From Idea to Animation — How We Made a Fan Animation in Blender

We connected over a call and he took care of creating the final 3D environments, as well as preparing shaders for Kirby and Suzanne. After that, without worrying about 3D anymore, I moved on to the next stage, the layout.
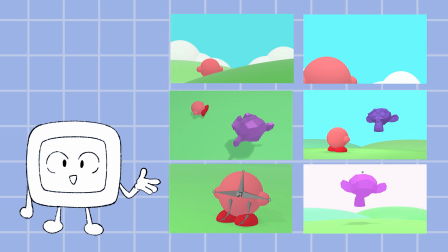At this stage, I assemble a basic 3D environment using the storyboard as a guide. First, I place the main objects in the scene.
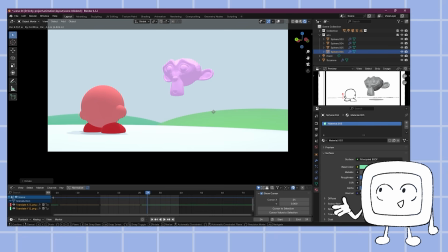Then I set up the camera, choosing the angle that best shows the scene and the characters' actions.
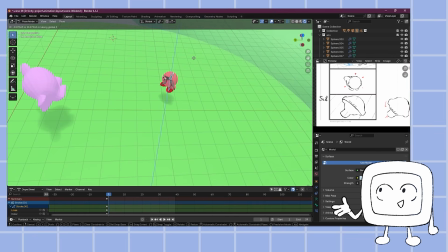Next, I place the 3D characters in the location as size references.
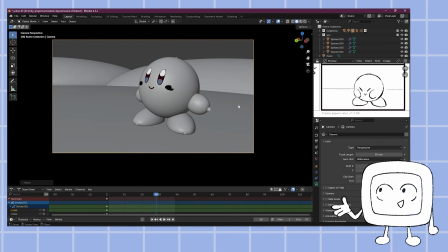It helps to see in advance how the shot will look and solve the most problems before the long 2D animation process even begins.
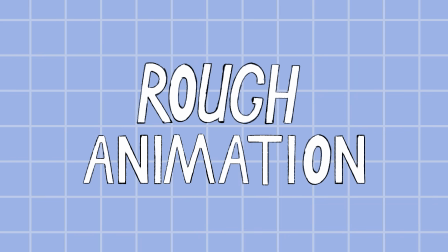After finishing the layout, I jumped into rough animation. I've been doing all my 2D work in Blender for the past few years.
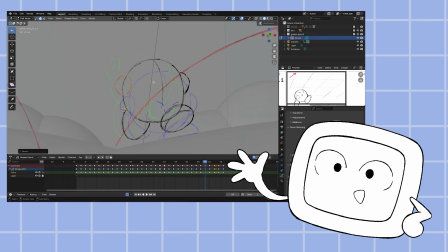For me, this whole fan animation was essentially a one big exercise in a classic animation task, the bouncing ball.
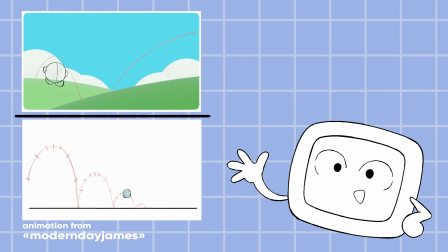Kirby's every jump was a mini practice in weight and rhythm, but in a fun way.
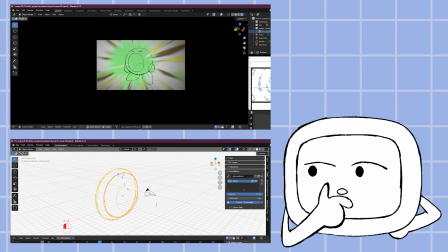Kirby's inhale effects were a different story. I remade them several times, creating a few versions, and finally settled on the one inspired by the game,
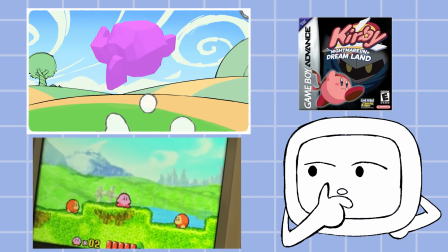Kirby Nightmare in Dreamland on Game Boy Advance. When I finally moved onto 3D animation, I noticed that I had forgotten to add bones for the toes.
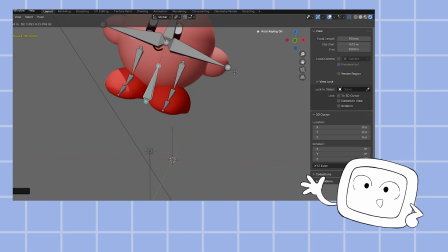Quickly fixed it and also added root bone, which lets me move, rotate and scale the entire skeleton as a single unit.
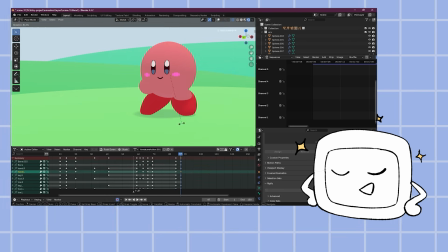With these adjustments, animating became much easier. So I got to work.
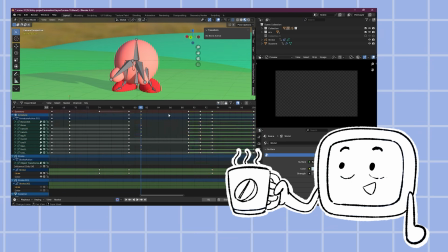I started with the key poses and worked on the timing at the same time. Unfortunately, I couldn't set up IK for the legs, which made things a bit tricky. When I moved the body down, the legs followed along, so I had to do a lot of counter animation to fix their positions relative to the body.
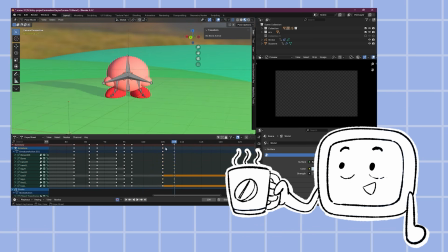I also used the motion paths feature to visualize arcs. Arcs are super important in the animation because they make movements feel natural and believable.
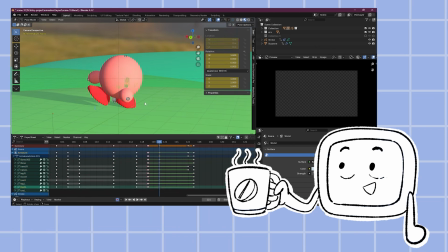Sometimes when a pose didn't quite work in 3D, I would sketch it in 2D first.
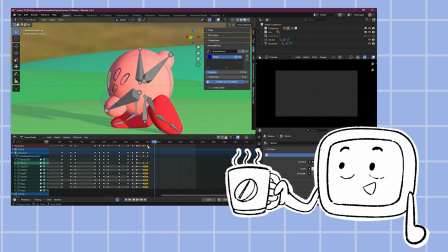Being an artist, it's easier for me to draw the pose and then match the 3D rig to it. After a few weeks of work, the rough animation was finally done. And now, finally, we can start cleaning up the animation.
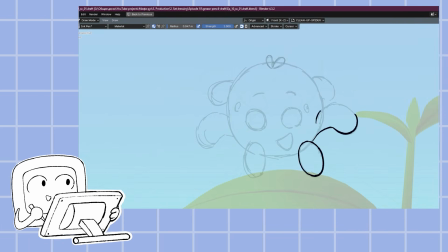In the past, I used to do cleanup entirely by hand. It took a huge amount of time, plus the lines often ended up uneven and inconsistent in thickness.
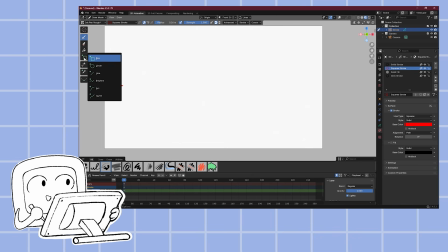For this project, I decided to try Crisp Pencil Stroke Arc tool. It allows you to create lines and manipulate them like Bezier curves.
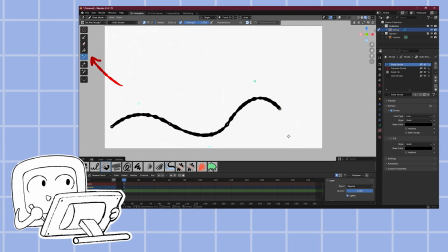There is a catch though. Once you finish a line and press enter, it converts into a polyline, and you can't edit it like a curve anymore.
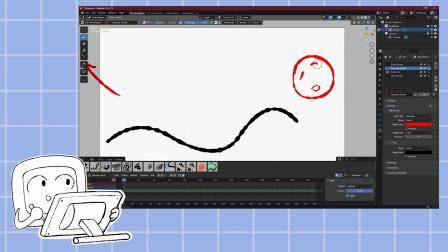I wanted lines that I could easily edit. Turns out, you can convert a line back into a Bezier curve.
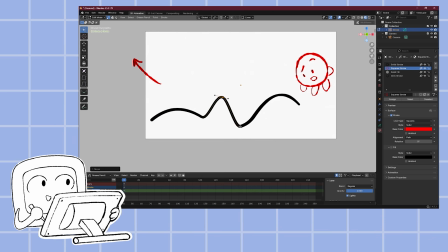After conversion, you can once again stretch, duplicate, and control the thickness of each point.
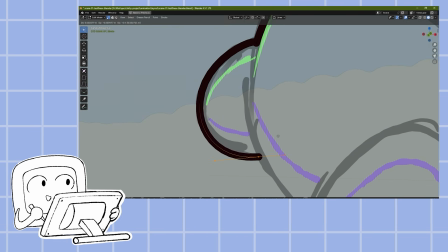Using this method, I managed to clean up the animation in just a couple of days.
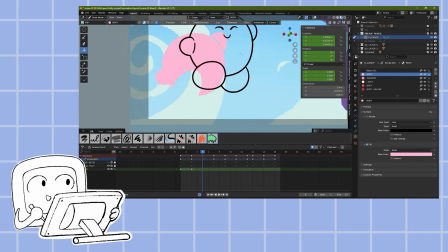Then I created the color palette based on the key art I drew at the start of the project.
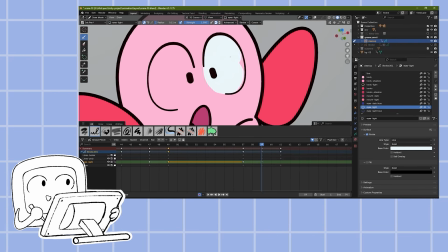Using that palette, I finished the coloring the animation in a few more days. After that, I started painting the backgrounds.
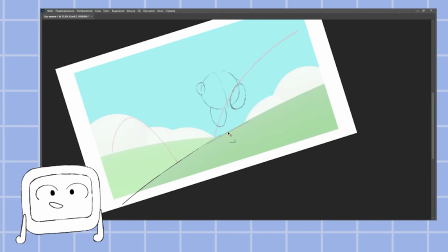For the backgrounds, I used the composition I had built during the layout stage as a starting point.
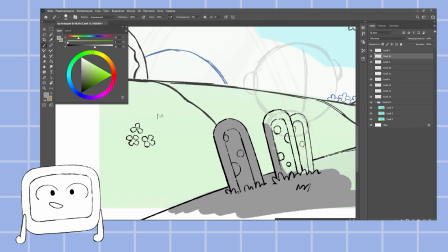Then I divided the work into 3 stages. First, I draw the outlines of all the objects and details in the scene.
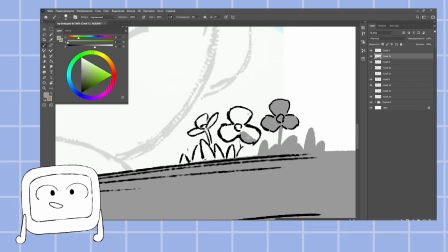Second, I fill in all the elements with color to immediately see the overall composition.
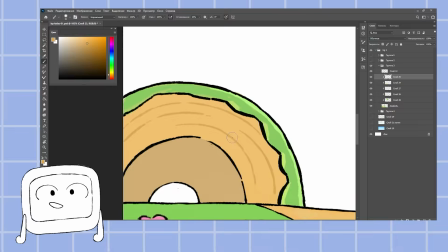Then, I add shadows, lighting, and small details to make the background look complete and alive.
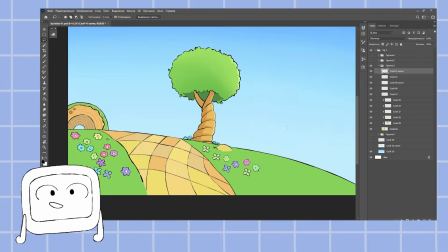At one point, I felt that the grass looked too flat,
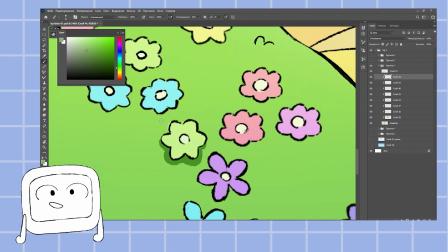so I decided to add more details, taking inspiration from the visual style of the game Animal Crossing.
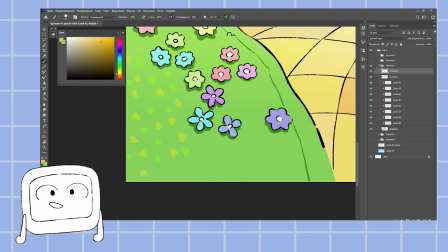By adding the extra blades of grass and small elements, I made the background more interesting to look at.
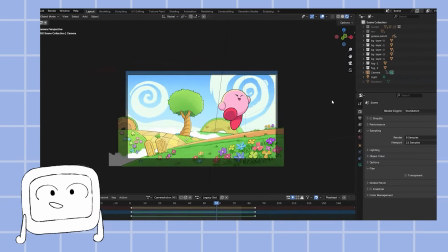Once the background was ready, I imported it into Blender.
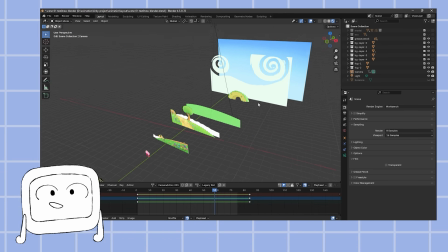Each layer separately placed at different distances from the camera, and voila, a sense of depth appeared like magic. If I remember correctly, this technique was invented and used by Disney back in the 1960s.
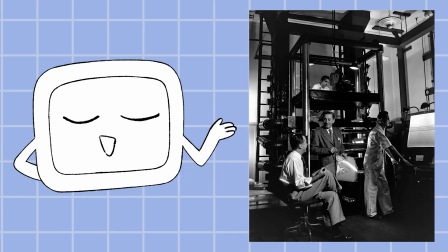It was called the multiplane camera.
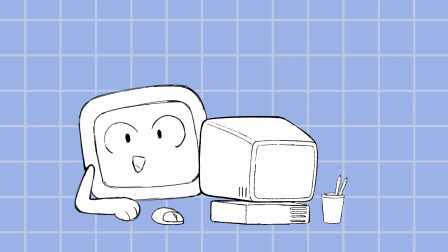I used the same method to draw and assemble backgrounds for all of the 2D scenes. Now, all that was left was to wait for Nurse to finish the 3D backgrounds.
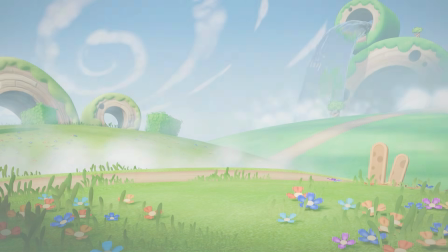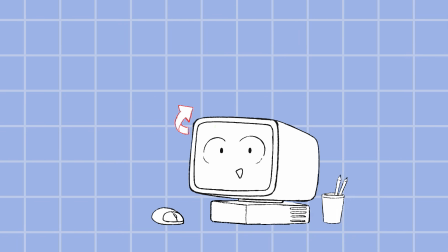And looks like he is done. From here on, Nurse will explain how he created the 3D environment.
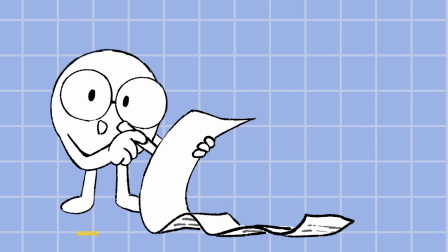After Didar explained his idea to me, I collected references and made a list of all the props that we needed.
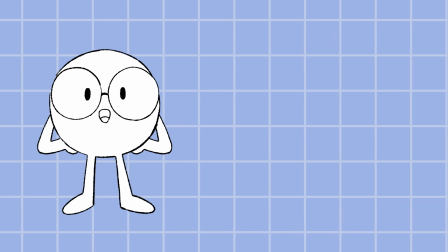Of course, we only needed the scene from one angle, but I wanted to create props and tools worthy of a full production rather than a one-off project.
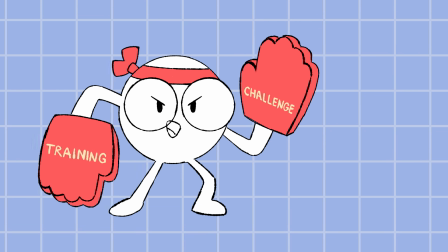It was both training and a challenge for me.
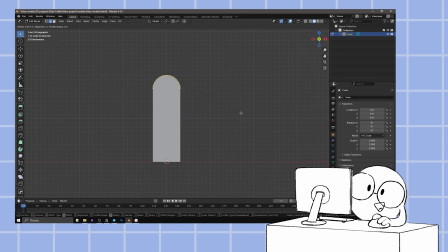So I started building the environment from one of the simplest props, the small totem-like sticks.
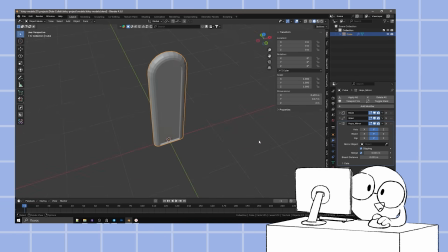They were very easy to model, but I added one special detail to the material.
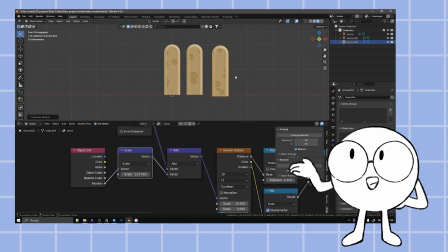Every duplicate gets a different random pattern in the center. This helps avoid repetition and adds variety when assembling the environment.
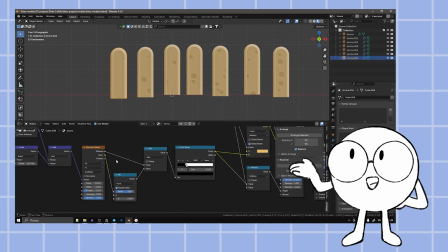This technique is used a lot in games. Next up, plant assets.
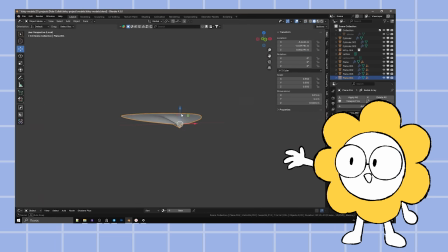I started creating a texture atlas for the first plants, modeled several plant variants, and placed them all in front of the camera.
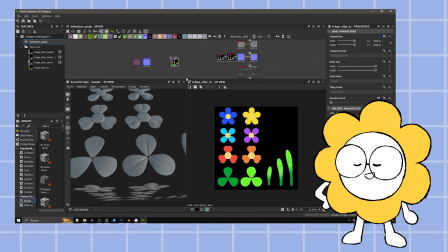That way, I could export various maps and using Photoshop and Substance Designer, paint and texture them.
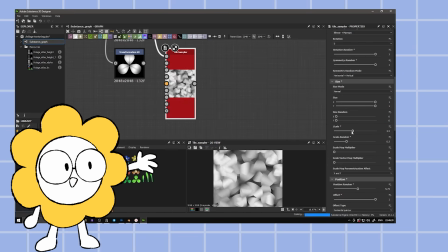I also created a couple of tileable textures.
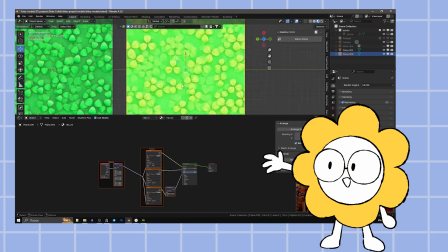After the textures were ready, I brought them back into Blender, cut them according to their shapes and modeled them.
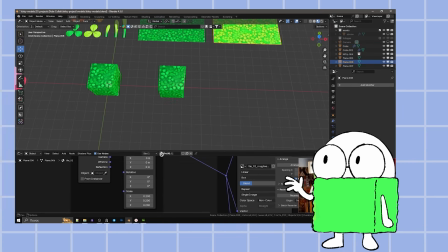For the bushes, I took the basic shapes of a cube and a sphere and placed leaves and flowers on top using geometry nodes.
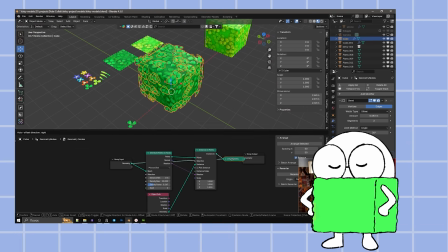Geometry nodes are one of Blender's most powerful tools. they make work much easier.
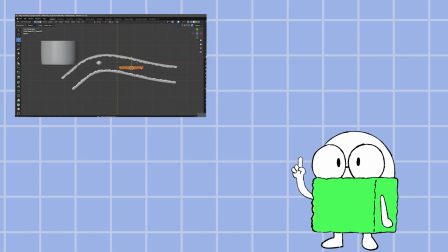I use geometry nodes to create roads, clouds, and arch-like mountains.
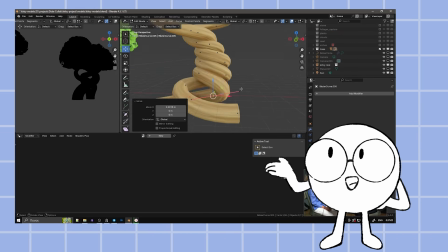Besides these, I also created several types of trees using the same texture and leaf cards as the bushes.
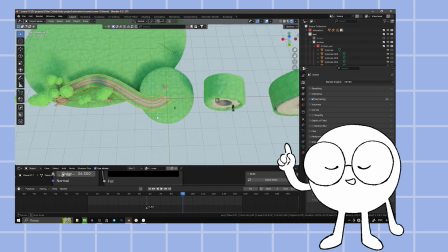After that, I started assembling the scene. I began with the large assets to establish the composition.
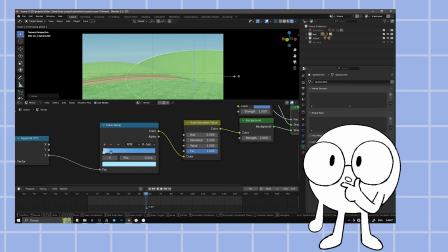I can't say I followed any strict rules. I mostly trusted my eye and intuition.
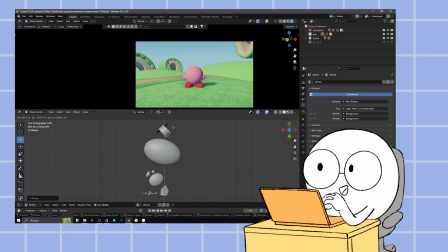Didar initially divided the shot into 3 depth planes, so I tried to keep that structure.
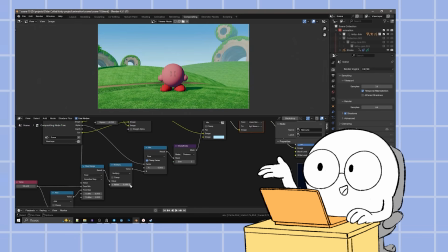At this stage, I added fog using real-time compositing with Z depth and position passes.
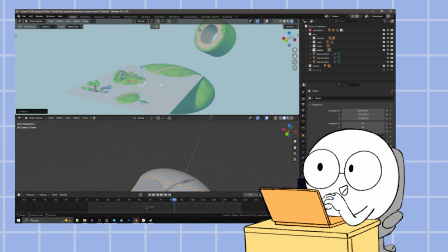It gives the scene a nice atmospheric perspective. Then I used plane and the noise texture to make shadows from the clouds.
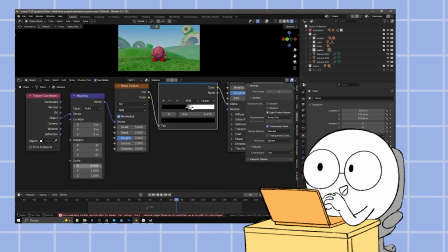This breaks the flatness and adds interesting variation.
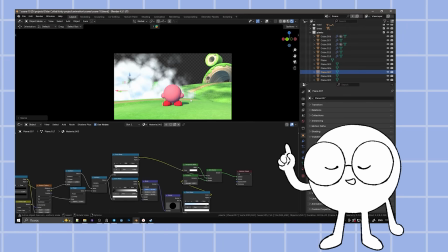Then I created mist-like clouds over the ground using a plane and a shader, which helps to clearly separate each plane.
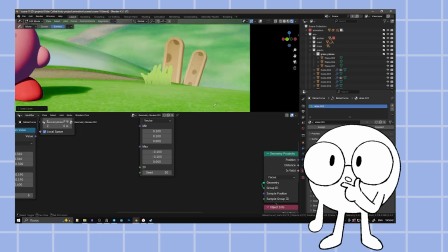Next I placed grass, also using geometry nodes.
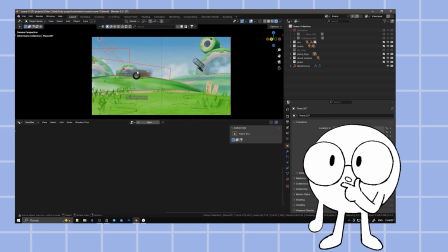After working for a while, I stepped away and came back to adjust the composition with fresh eyes.
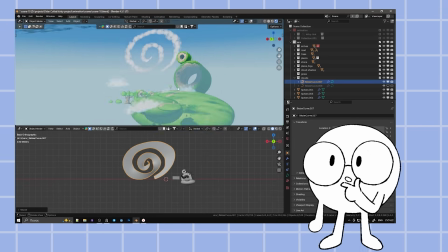I added spiral cloud in the background that I prepared earlier, then shaped it to fit the scene.
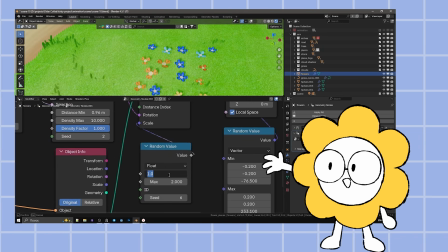Next came the flowers, again scattered with the geometry nodes.
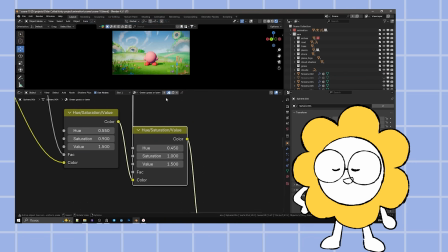After that, I made a bunch of small tweaks, no new assets, just refining what was already there.
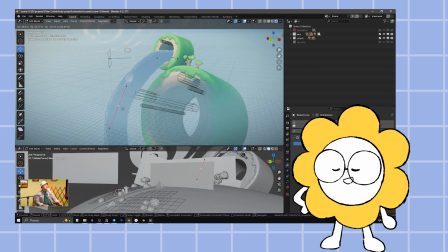Finally, I created the waterfall and added it to the scene. I animated the water and all the clouds to keep everything alive and moving.
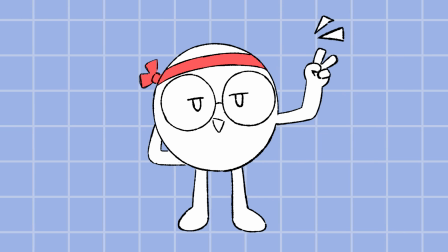That's it, the environment is ready. Didar, here you go. By the way, he also created the shaders for the Susan and Kirby.
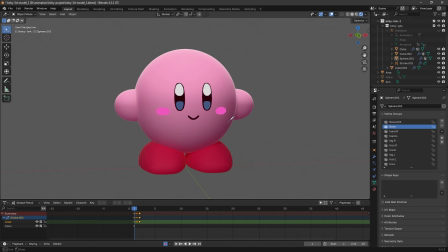At the very beginning, I mentioned that I used grease pencil to draw Kirby's faces. Here's how I did it. First, you create a grease pencil object. Then, in draw mode, set it to surface and set the value to 0.01.
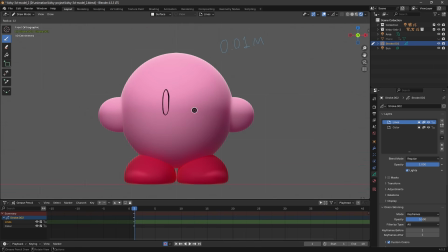This way, you can draw any expressions directly on the model.
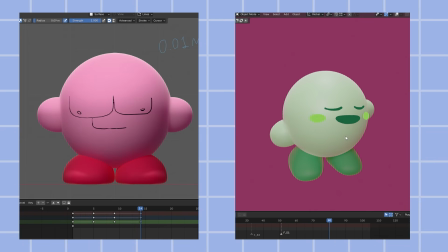I used this method in other short animations where Kirby sings and dances.
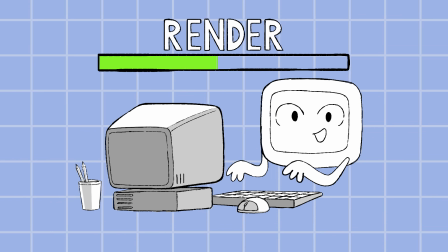Now we wait for the render to finish, and then we can start compositing.
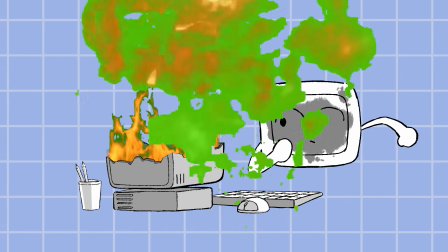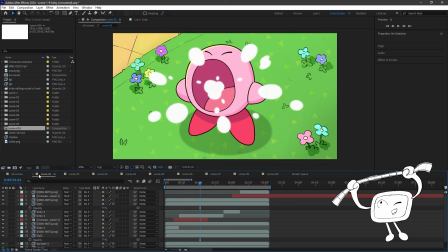Good, next step is compositing. In compositing, my main task was to assemble the scenes and add subtle effects.